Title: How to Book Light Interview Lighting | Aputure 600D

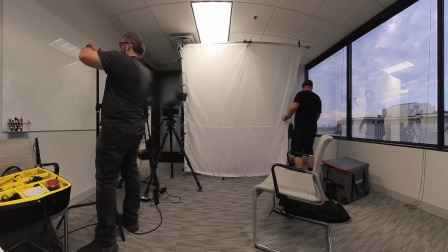[0:00]
Welcome back to the channel. In today's video, I take you behind the scenes as I set up my doubleheader book light in a small office space with big windows.
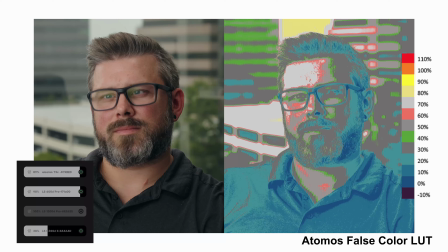[0:08]
We had to fight the sun and reflections to get these great results. Let's get into it.
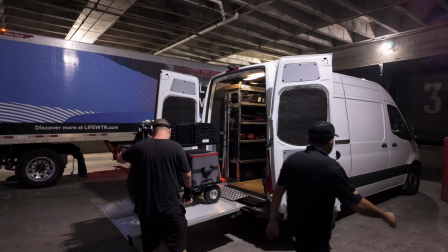[0:14]
This shoot was located in the Highland Park area of Dallas. I communicated with my client, Steve,
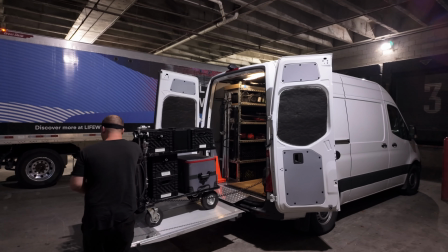[0:20]
which I'll introduce later on in the video that I needed a place to park for the duration
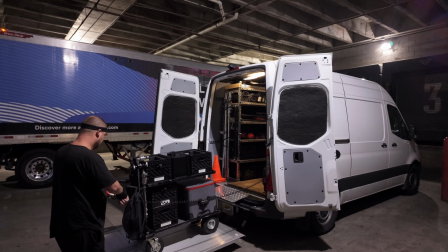[0:25]
of the shoot where I could have access to the van and also be close enough to push in.
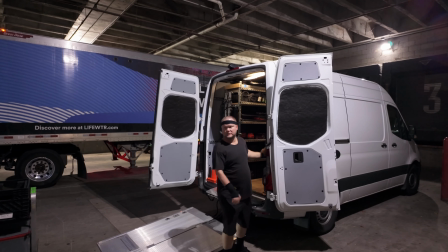[0:30]
He was able to communicate with the building and actually get me a spot reserved to park throughout the day without any issues.
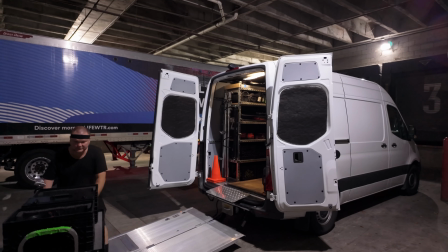[0:37]
It was covered parking, it was in the loading dock, it was secure, and we had to push in really close so it wasn't that difficult.
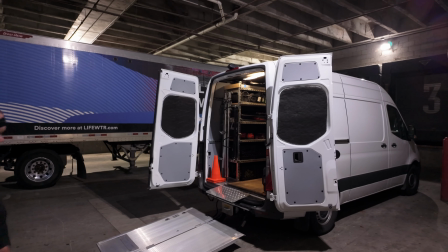[0:45]
That was really important to get that cleared up because sometimes you could be parked a few blocks away and it doesn't make it easy for you to maneuver.
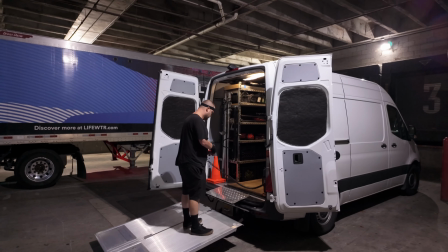[0:53]
And with a lift gate or a ramp,
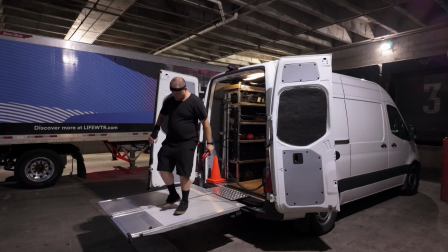[0:55]
you could be in a tight position where you have to unload somewhere quickly and then go park for the duration of the shoot and do the same on the way back.
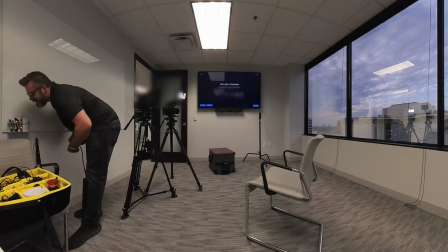[1:03]
So how did I get hired on for this shoot? Steve, which is actually a viewer of the channel, reached out to me and said, hey, I'm coming to Dallas.
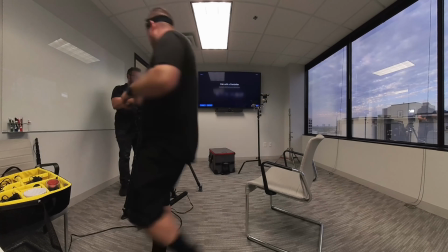[1:12]
I want to know if you're available for these dates and if you wanted to jump on board for this shoot.
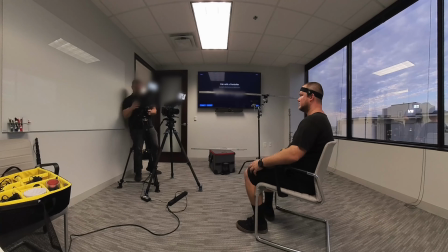[1:17]
He wanted to get lighting, grip, and have me on for that position, but also fill in anywhere else that's needed.
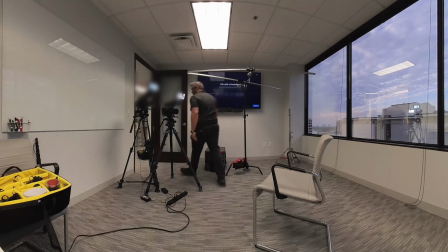[1:23]
It's sort of what I call now a one-man band plus one and what it
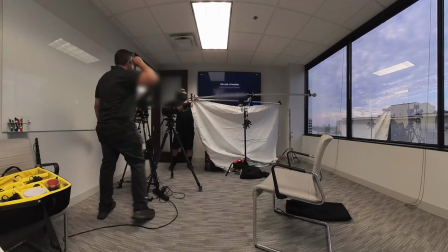[1:29]
is is someone that does stuff one-man band but they have the budget or the ability to bring someone else on.
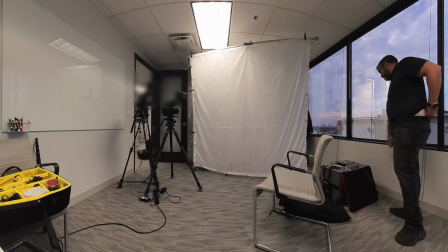[1:35]
Normally Steve would actually rent a lot of the stuff when he comes into town from a company whether
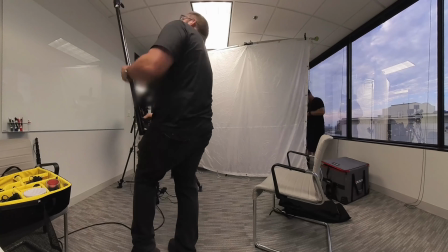[1:41]
it's getting flown or shipped in via lens rentals or he finds a local rental house.
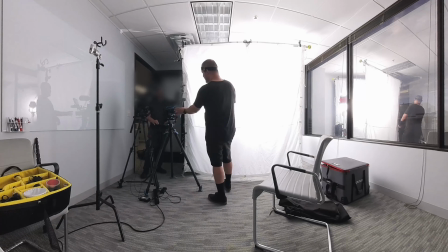[1:48]
So he said that it was about the same to just hire me on with the equipment and he has an extra body on site to make things happen.
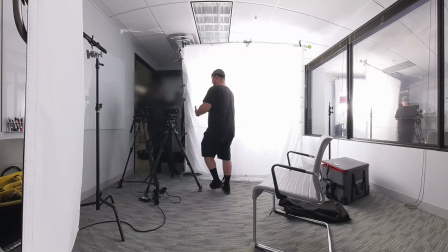[1:55]
Now you can tell this space wasn't big. It is actually from window on the right hand side to the wall on the left hand side about 14 feet.
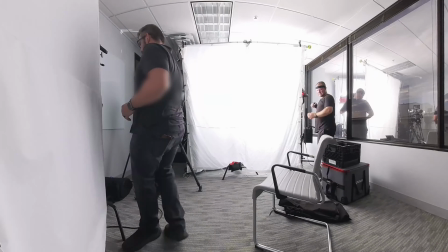[2:04]
Now did I measure when I went in there? No but I actually counted the ceiling tiles and the ceiling tiles are about two feet and uh on the short end and four feet
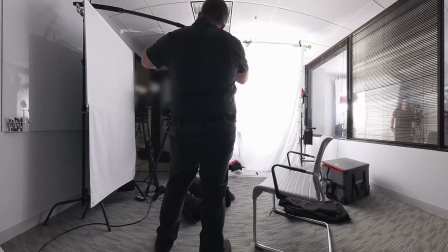[2:13]
on the long end so I was able to just measure up and I know that that's an eight by right there so we're looking at about 14 feet now
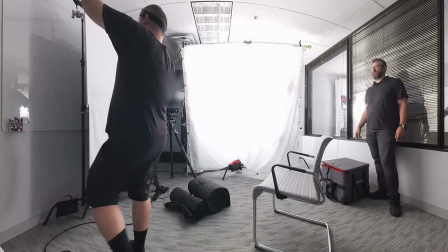[2:20]
we wanted to get more depth out of the space as a result of it being small
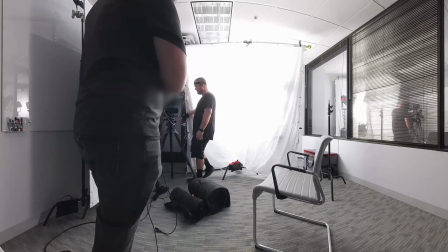[2:25]
so what could we do well we shot in the direction of the windows the
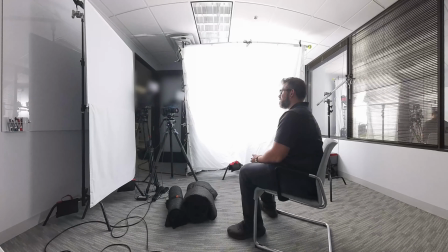[2:29]
windows when open have the infinite amount of depth until there's something
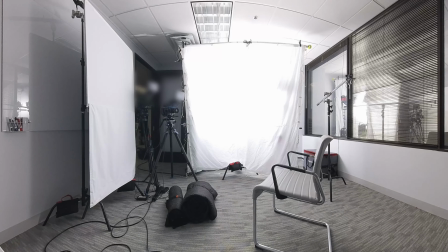[2:34]
in sight so a building or whatever's outside of the window
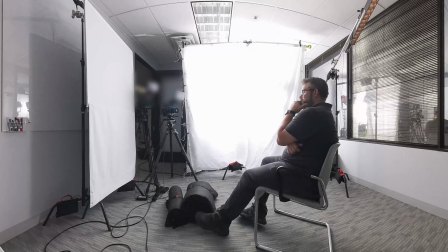[2:39]
increasing our depth so our depth does not stop at the window.
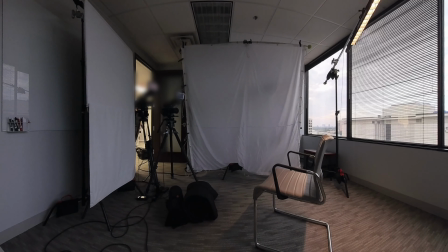[2:44]
So we went ahead and shot in the direction of the window to give us more depth, showcase the skyline that they had around their space.
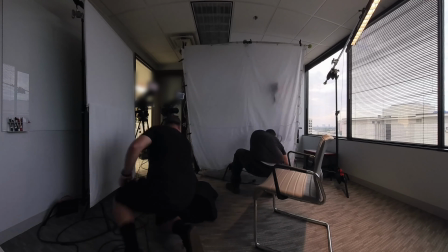[2:52]
Now there are challenges when dealing with these windows. The biggest one is as you can see now reflections.
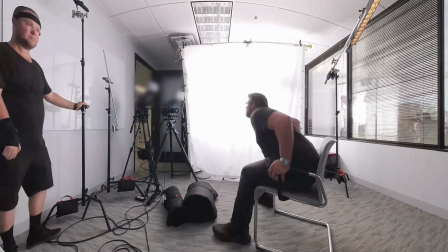[2:58]
Reflections are going to be tough.